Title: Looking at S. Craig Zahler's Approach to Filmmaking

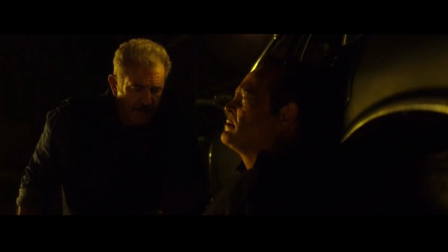This slow burn style of editing allows scenes to breathe and events to truly hit home with the audience.
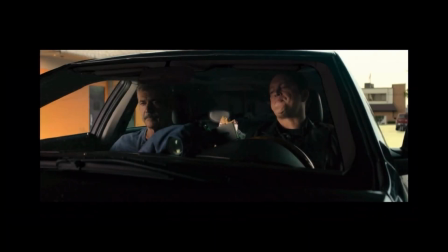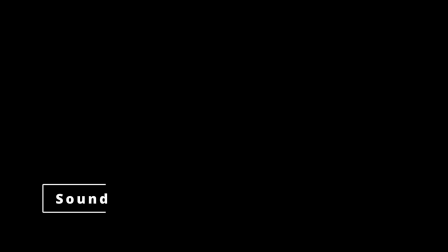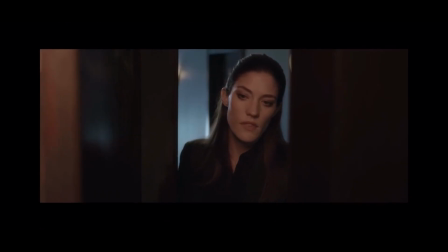Well, one thing I think that unites all three of my movies is they're character-driven,
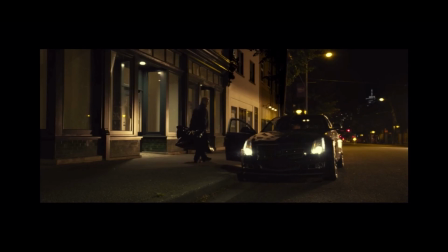and another thing that unites all three is my interest in world-building.
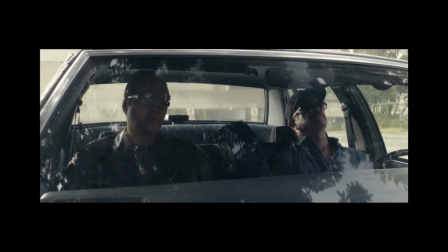Sound in Craig Zahler's film sets out to similarly immerse viewers in his worlds. Virtually all the sound featured in his films are diegetic in nature.
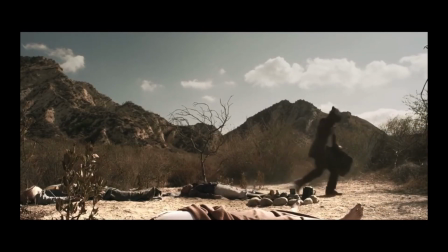The detailed foley in his work helps put the viewer in the space of the characters, like with Bone Tomahawk,
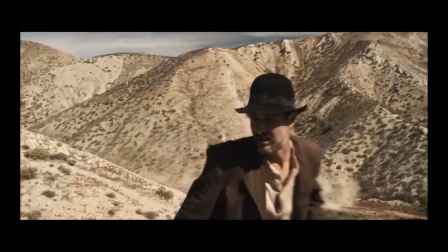whose dry and naturalistic sounds create a convincing, unfiltered soundscape.
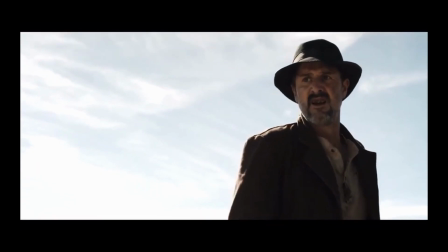15 minutes till they get there sorry do
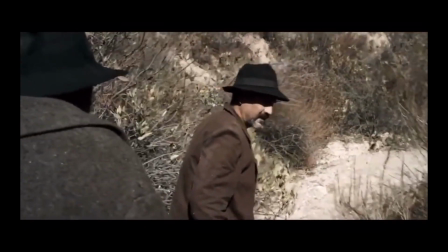you hear that who's a gust that's a real musical gust and
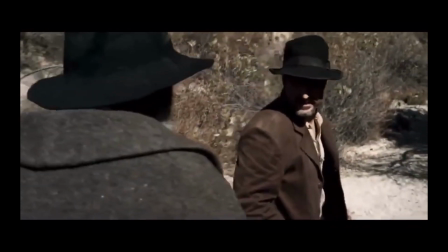it's ominous well as other two films have just as convincing
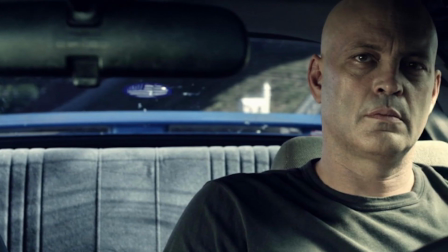Foley they also implement R&B songs that always come from a radio somewhere in the scene
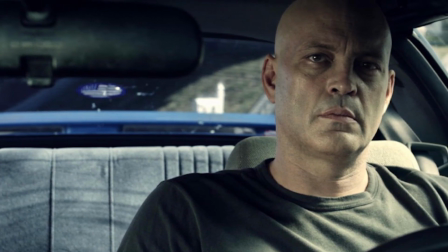these songs will help in developing a tone being the musician he is Zoller writes
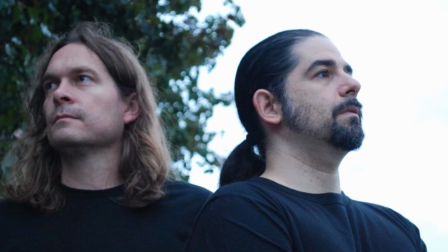all the music for his films with a co-composer this includes the R&B songs that sound straight out of the 70s,
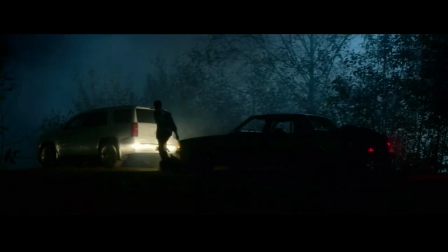allowing him to tailor his soundtrack to evoke an appropriate mood for a scene.
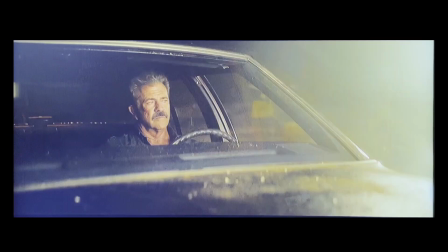The final confrontation of Dragged Across Concrete leads to two opposing characters momentarily working together,
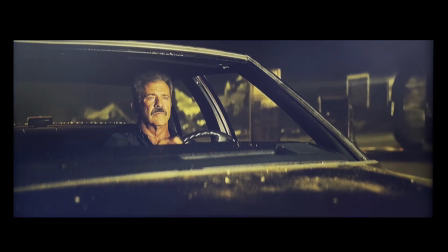where a soft and overly sad song plays as one character tows the car of the other.
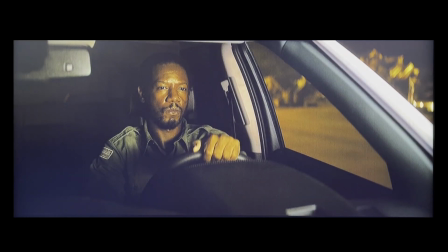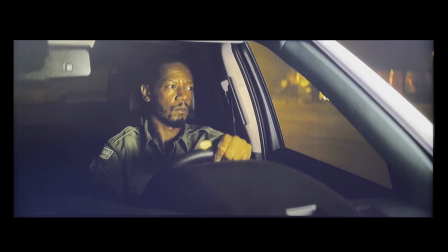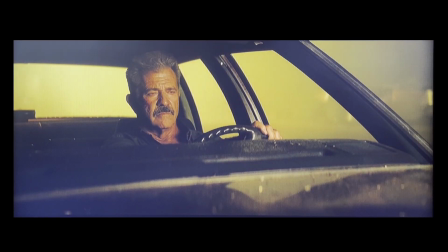They don't trust each other in the slightest, and the song foreshadows that the momentary partnership will most likely end with tragedy.
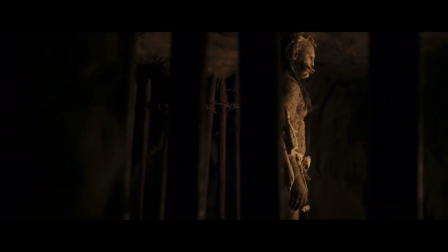This constant use of diegetic sound allows the viewers to feel like they're with the characters, identifying with their situations on a much more personal level.
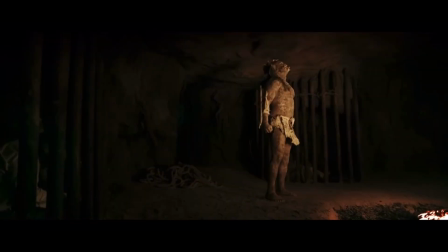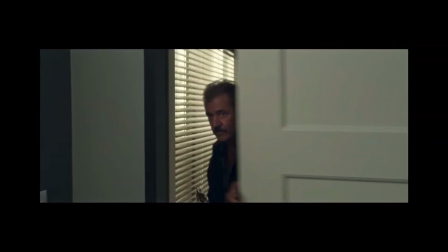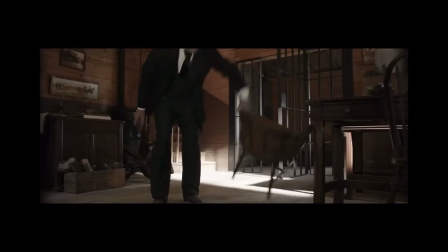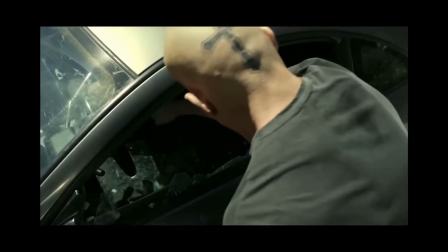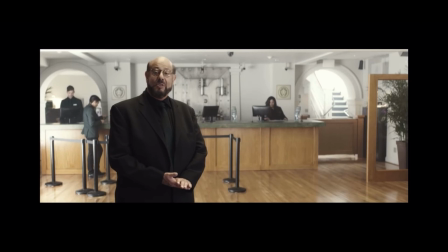The key to S. Craig Zoller's work is minimalism. His subdued approach in filmmaking provides a sharp focus on the stories he tells and the characters they depict.
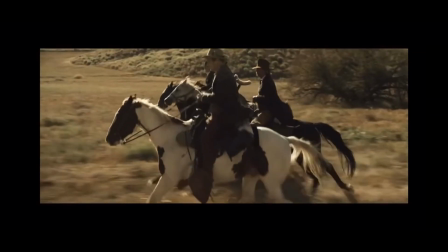Diegetic sound, patient editing, observant cinematography, and progressively changing mise-en-scene all serve to place us in the trenches with his characters,
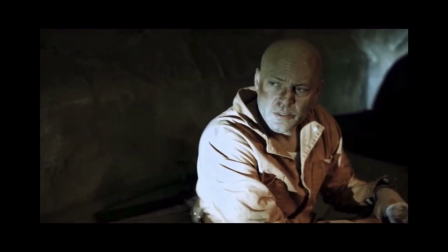allowing us to witness their plights firsthand without distraction.
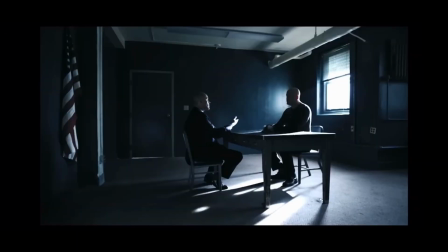At times, it feels like his films are like stage plays, but rather than breaking the facade of his films, it instead allows the purity of his storytelling to take center stage.